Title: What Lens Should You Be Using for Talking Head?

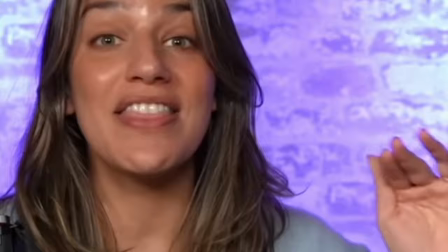(4:05)
You can see the catch light, that's what the light someone's eye is called is way smaller in her eyes than with Peter McKinnon or even with Lizzie who's using a ring light, which are generally not very big by themselves.
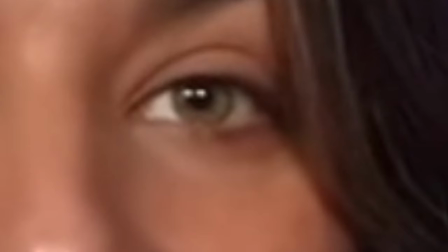(4:14)
If you look closely at her eyeballs, you'll see the two lights. Since her eyeballs are round and the camera's right in front of her, you can see that one light is basically centered and the other light is off to the side.
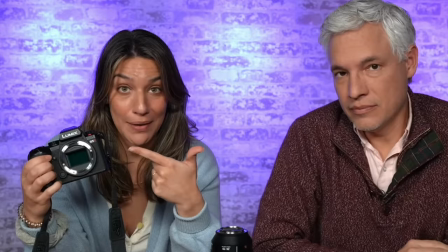(4:23)
I think Tony and Chelsea are either using a hard light, like a light with no diffusion, that would be why her forehead looks shiny, or the lights are just really bright and pretty far away from their faces. My light's about three feet wide, but it is like four feet away from my face, so my catch light might look a little small too. A light with less diffusion or a light that's further away will cause harsher shadows and sometimes shiny skin if you're a little sweaty or oily. Totally a personal choice. Then again, they upload at 60 frames per second, which has always made me feel a little weird.
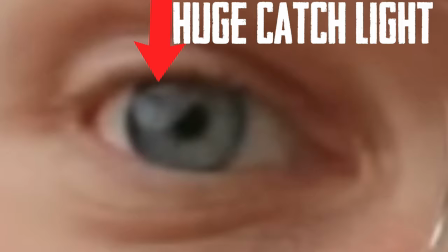(4:49)
Matty Hopoja, looking like a big softbox. Here he is at probably 20 millimeters. Lots of background wall space.
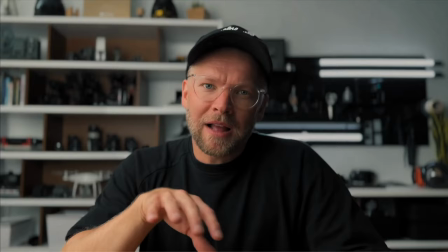(4:55)
And then here he is at probably 50 millimeters. Very little of the wall behind him showing. Peter Lindgren's shooting at 24 millimeters.
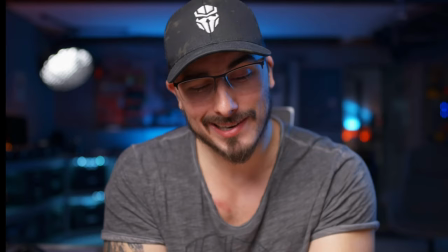(5:01)
I think he's got his light kind of high into the side, which causes his eyes to be in the shadow of his hat some of the time.
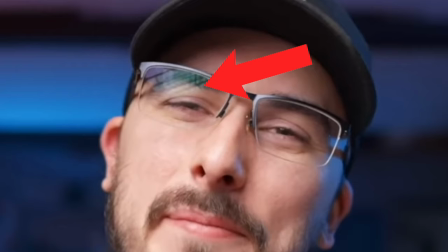(5:06)
This shot catches a reflection of the softbox on his glasses and you can see the grid pattern on the light. Peter's using that to ensure that the light only hits him and then falls off to the wall that's out of frame. Keep the rest of the room very dark to highlight his very moody LED lighting he's using. I'm also a fan of moody dark lighting and that's the way I have my other studio set up.
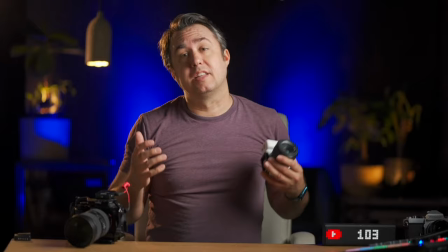(5:23)
A light with a pretty steep angle to one side and then a dark background. Except again I'm at 85 millimeters for this shot so that you can only see a little bit of that room because I'm a mess.
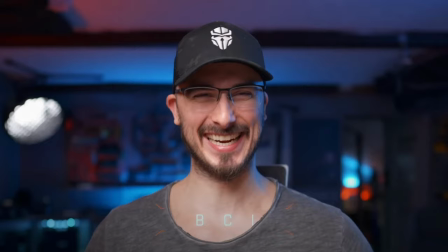(5:32)
Here's the rest of the room from a wider angle. Peter Lindgren is definitely shooting at a very wide open aperture, f1.4 or maybe even f1.2.
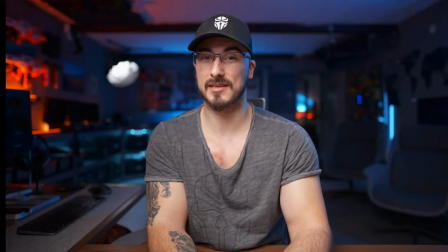(5:40)
You can see that the focus falls off even at his own shoulder, which is like a couple inches back from his face. And the background is just completely out of focus even though he's on a wide angle lens. You can see three of those walls. And all this is true for more than just talking head YouTube shots, of course. The same with photography. If you're setting up a portrait of someone and you're trying to design what the overall photo is going to look like in the end. The difference of the final shot is going to be so massive depending on your lens choice. I was out at Epcot at Disney World with my wife, and I had my camera and a couple of lenses with me.
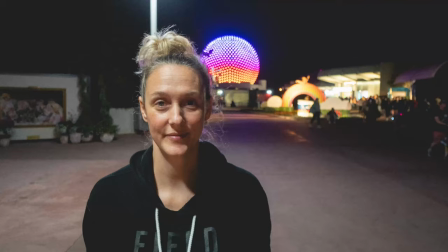(6:06)
First at 24mm, which is similar to like the default lens on an iPhone. And tons of people take this exact picture with Spaceship Earth all lit up in the background.
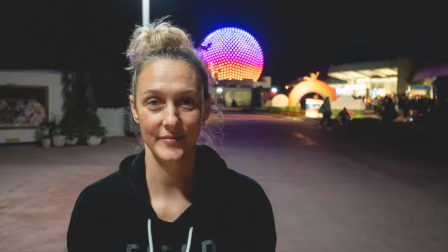(6:14)
This photo does tell that story, but it looks like a snapshot. You can see it back there, but this picture and this picture were taken with her standing in the exact same spot. At the exact same time. I just put on a longer lens and then I backed up so that she would be the same size in the shot, but the background would be massively zoomed in.
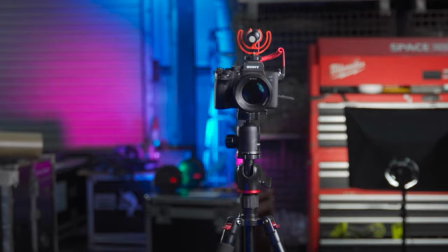(6:30)
A longer lens will pull the background closer to you as you back up and zoom in. It's a weird effect.
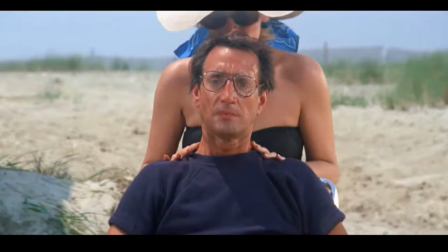(6:35)
You can see it happening live in the JAWS dolly zoom.
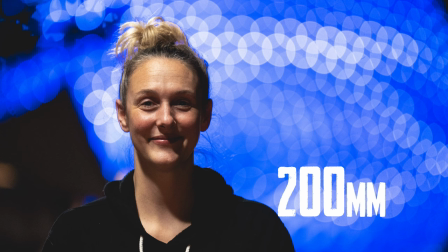(6:39)
So Sarah taking up the same amount of the frame in both of these shots, but this is at 24 millimeters and this is at 200 millimeters. Both telling the same story, but the telephoto version is much more dramatic and to me it's more interesting.
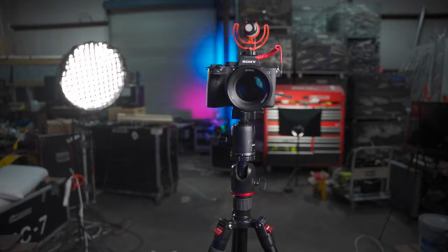(6:50)
Same principle happens in the studio. If you move the camera back while zooming in the lens, You get the same size subject, but the background zooms way in. The background gets huge. Use this to shape and finish your shot to your liking.